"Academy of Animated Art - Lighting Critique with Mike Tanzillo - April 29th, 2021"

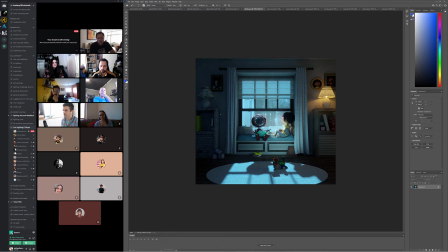[33:08]
Looking at this without the reference, there is more bounce light I think in here than there was previously. I would expect these to not be quite so sharp up here. Maybe a little bit of softness in the translucency, like as they go through, it kind of scatters the light a little bit.
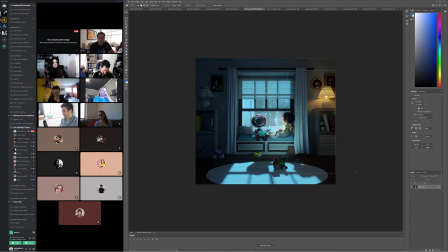[33:25]
I'm wondering if this lamp, if we couldn't shift this a little bit warmer, like a little not warmer so much as more red.
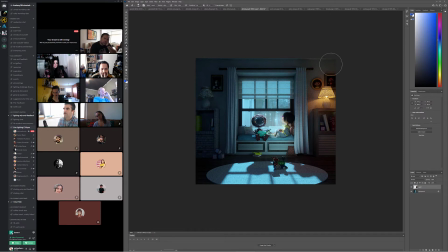[33:41]
Just like as because it just kind of fits the mood of the soft scene that it's like a. I always think of like a yellow as being a more of a sterile warm color. But if you want to create warmth and comfort in the scene, I try and shift it a little bit more towards the red side. I
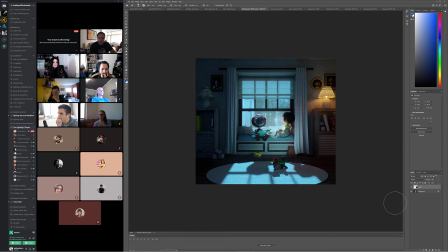would. Oh, it sounds like. Can I just pop in like quick?
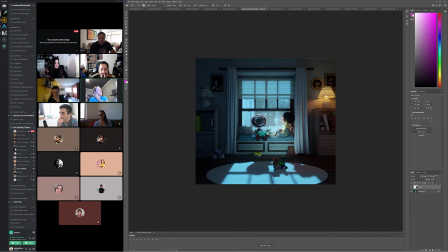[34:14]
Sure. The carpet, can we maybe, I don't know, maybe make it not like a white color? Because every time I look at it, it seems like it's a spotlight to me. Like I look at the carpet and not the characters because it's just so obvious.
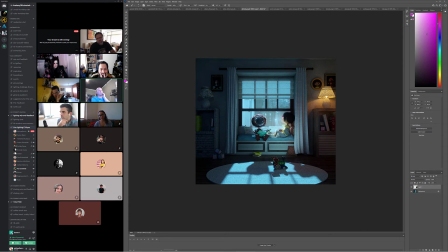[34:30]
Yeah. Yeah. So maybe take down the saturation on it or change the color or make it look more carpety or something. So just to me, every time I see it, I just think there's a spotlight right there. No, I think you're right because like if you kind of squint at it, your eye kind of goes down there as much as it does the window, and it's a harder read to get on a character when they're dark over light.
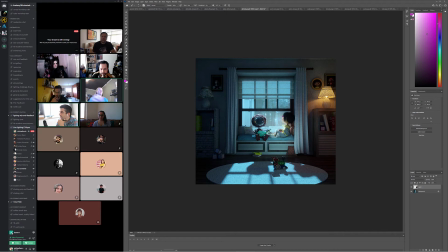[34:48]
So we really want to focus that in. So I think that's a good call. I think changing it to a darker color would be good. Because then if we did that, then we could kind of more focus in on here. I am surprised that there's not more darkness like inside this, and inside this.
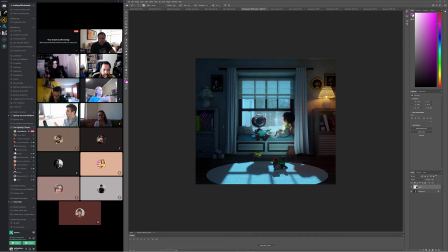[35:06]
Like just the fill in the interior of the room feels it feels like there could be more shadow. And again, this could be an ambient occlusion pass on some of this stuff to just kind of ground them into place.
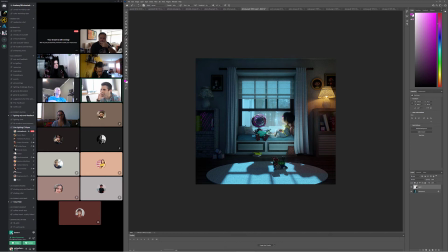[35:24]
Again, the eye on this character. I know it's really tricky. We've been working with it on pretty much everybody's shot this whole time, but it's very dark here, and it doesn't elicit an emotion from me. Again,
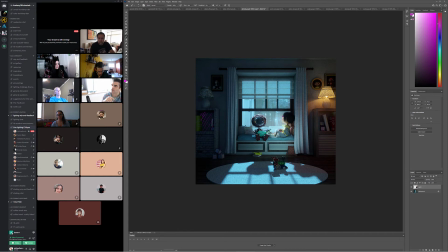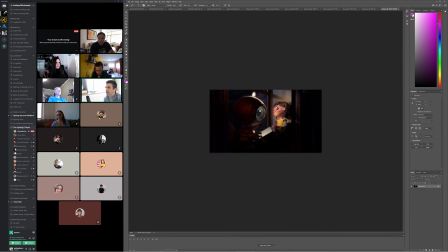[35:47]
Rubi and some others have some good eye things going on that I think could be a little bit.
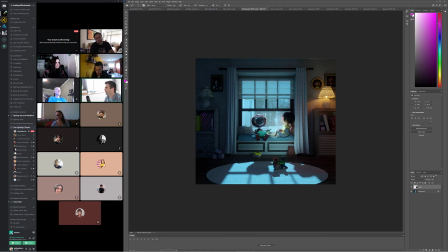[35:55]
Yeah, so it's really just like getting it to read and maybe getting a little ding in there and a little reflection in there just to make him feel a little bit more human. I think on this version, because of the way that we're looking at it,
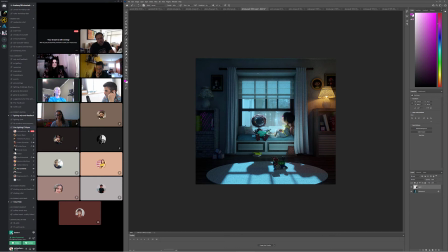[36:13]
story-wise, is the girl supposed to be the focus or is the robot? Because the robot's facing camera, the girl's looking away. Mm-hmm. So if robot's facing camera, then robot should be the thing that's attracting our eye the most. Mm-hmm. So we would definitely need to put more in his eye and the little light on his head.
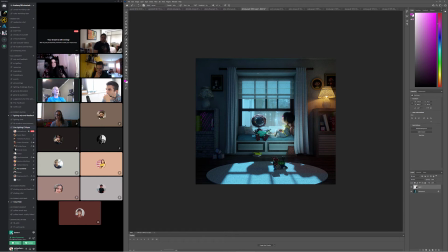[36:30]
Yeah. Because you're not, in this angle, you're not really having a relationship between the two, unlike the other ones where the camera's coming from the back and it looks like they're more interacting. Yeah. This one, they look like they're just completely not looking at each other. Yeah, they're not. So from a story point.
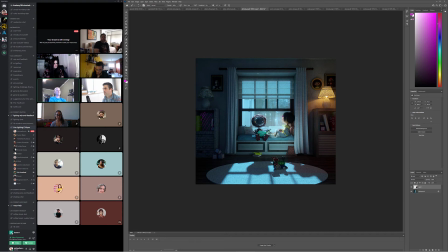[36:46]
Perspective, if you want the robot to be the main focus, we need to put more light or something on him. Yeah. It's also like right now he just kind of looks like a boy that's sitting there. They look like friends or they're in a relationship and things aren't going well because he's not reading the book, right? Like he's looking past the book. She's looking outside. They're having a fight.
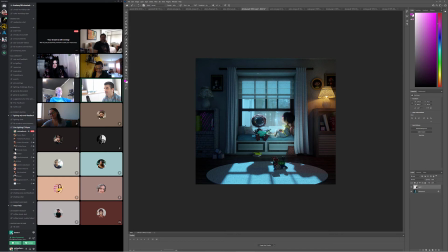[37:06]
They're having a fight. He's pretending to read, but he's thinking about the stupid thing he just said. Yeah. So I do, yeah, because it is important.